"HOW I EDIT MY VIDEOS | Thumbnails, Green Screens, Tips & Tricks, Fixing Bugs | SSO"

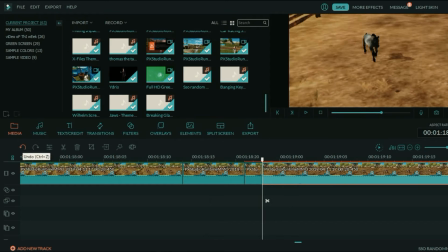3232s
And for now, I will not save that because that's not what I was going for.
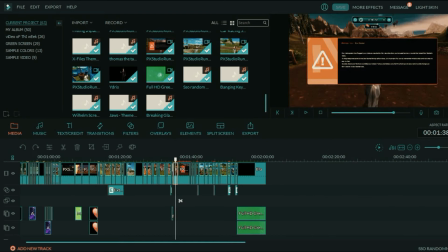3239s
So now it's basically the original. And for the last few clips, I just decided to go with the same theme.
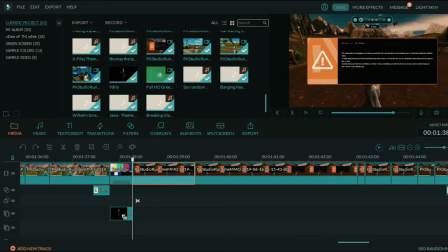3247s
So basically the shake like the extreme shake effect. Right here, I recorded my voice and then I pitched it to like, yeah, it's 6.
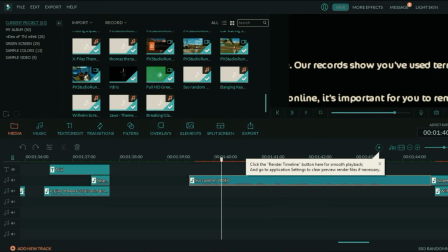3258s
And it's this one.
Records show you reduce terms or words that break stars levels rules.
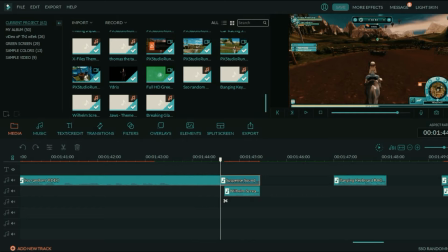3264s
Yeah. And then I used this suspense sound effect and I really lowered the bass so that it could be like,
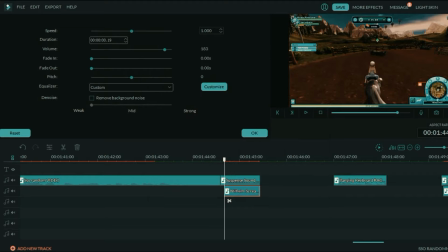3273s
I don't know, strong. And then I added the sound effect called Wilhelm scream, I don't know.
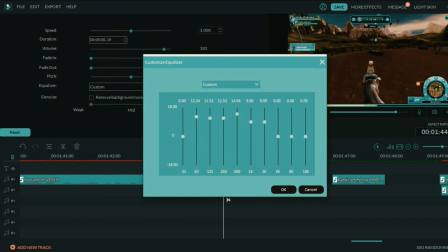3280s
And I just adjusted it to the way I wanted it to be.
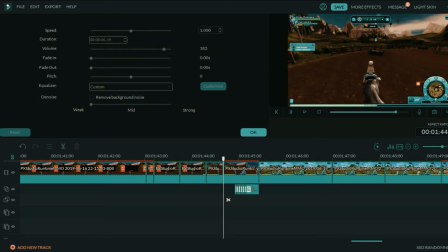3285s
And then I also again did the
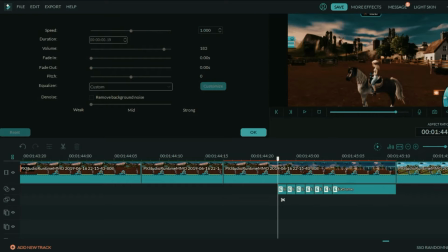3289s
extreme shake effect transition thingy, which I explained to you already.
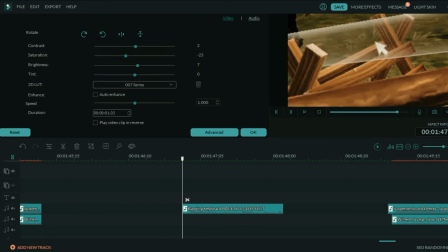3294s
And then here I just added this banging keyboard rage sound effect. I like it pretty much and it just makes everything much more funnier than just adding normal click sounds.
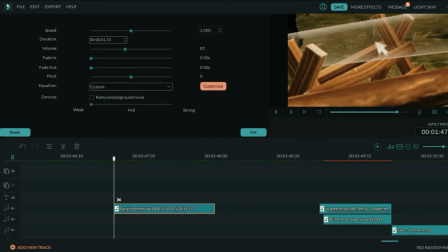3308s
Exactly. And I think I lowered the bass here. Yeah, I clearly did.
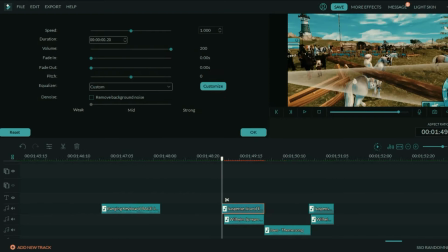3314s
And then I just copy-pasted those two sound effects, the suspense sound effect and the Wilhelm scream,
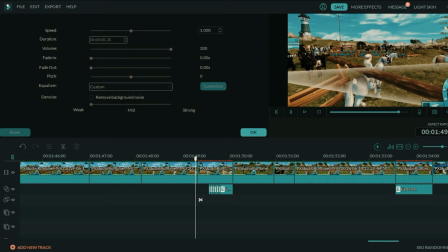3320s
and I did the same thing with the shake effect. Right here I have the Jaws theme song, this part.
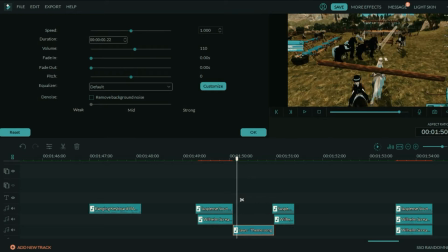3329s
Yeah, it's pretty quiet, but I should maybe, yeah.
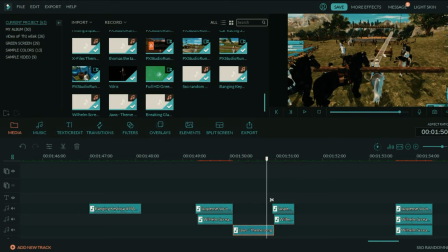3333s
And then once again we have the same ones, and for this time instead of
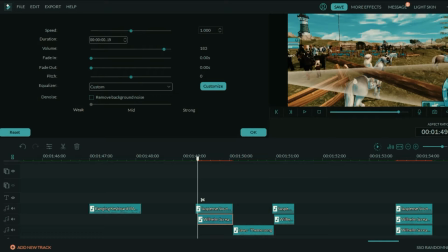3339s
having the original Wilhelm scream, I decided to pitch it down to -4.
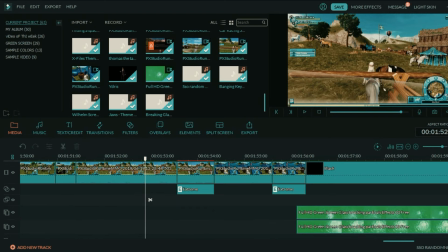3346s
So it just like switches up a little bit. And then right here I decided to only have the extreme shift,
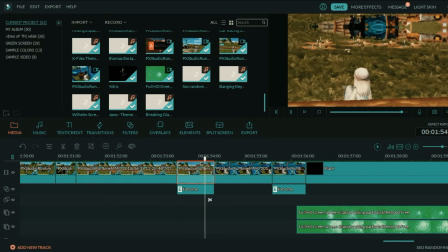3355s
to not like have the transition so it doesn't get too repetitive.
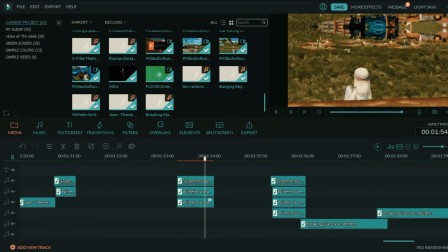3360s
And then I added this time two Wilhelm screams on top of each other.
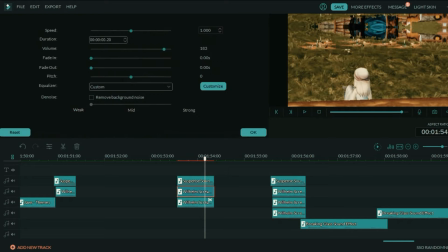3365s
We have the original one and the +7, and I think it just like gets a little bit like contrasted, and I thought that would be nice for a change.
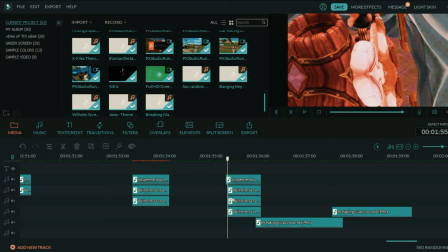3376s
And then we have the same thing, but this time we have 3 of the Wilhelm screams,
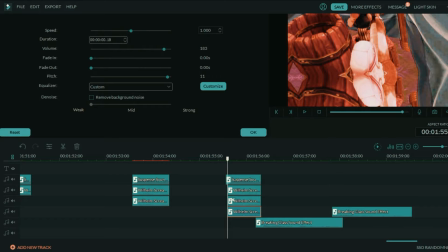3383s
and we have +11, we have 7, and we have 0.
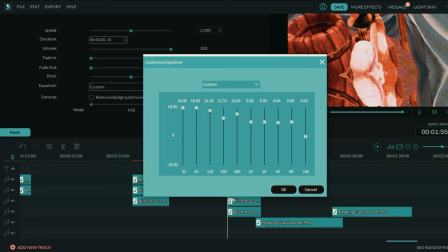3388s
And then we have the suspense sound, and I think this is the lowest bass that is also in here,
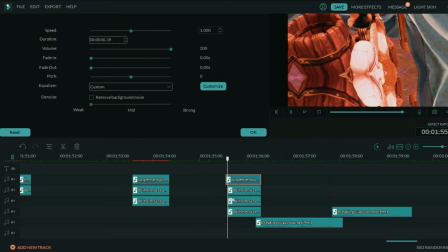3396s
so that just like tops everything off.
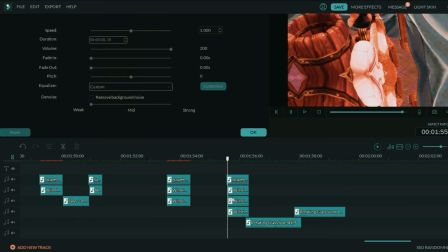3398s
And then I actually wanted to have like some glass shatter effect in here, but I couldn't find any that like looked good.
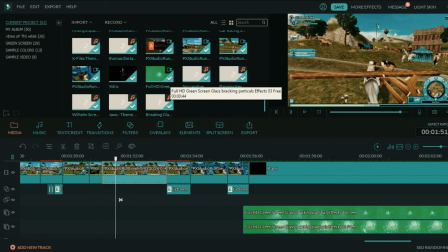3407s
I thought about going with
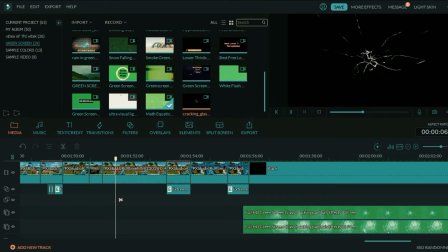3411s
this one, but I tried editing it and it actually didn't look good at all, and it didn't last that long.
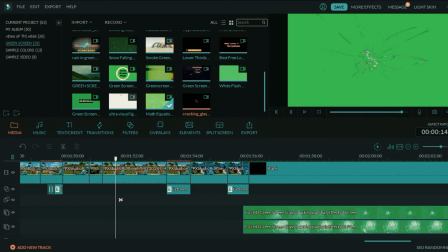3419s
And then here in Filmora, if you have an overlay, you cannot change the speed of that clip or whatever it is that you have in there. So I couldn't make it last longer than just like 5 seconds or something,
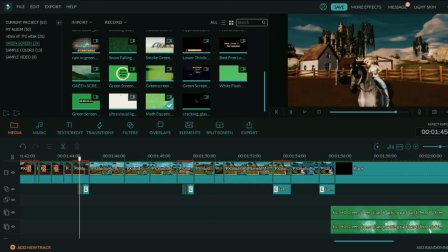3433s
and I wanted it to last like from here to here, and that would be too long.
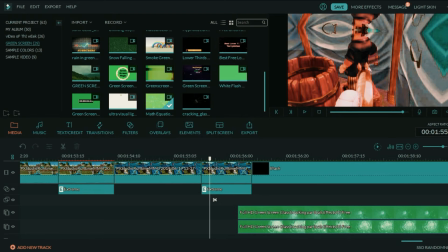3439s
And then I also tried finding some like good shatter sound effects, but I couldn't find any. I just found this like ice breaking, ice cracking sound effects.
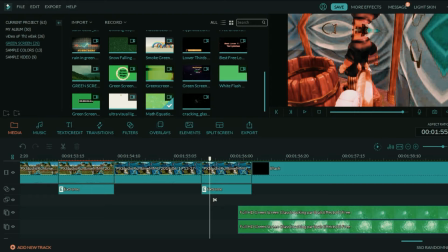3452s
It was a person basically just walking on ice, but that didn't go with the video with no cracks, you know.
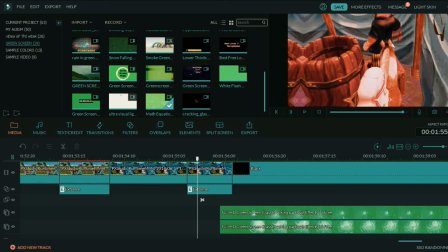3459s
And I just decided to go with the breaking glass green screen effect.
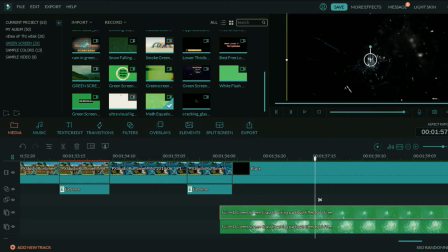3465s
And this time I added 2 of them on top of each other just to switch it up. I think I've used this one, like the one on the side, much more in a few of my videos, like at the really end of the video.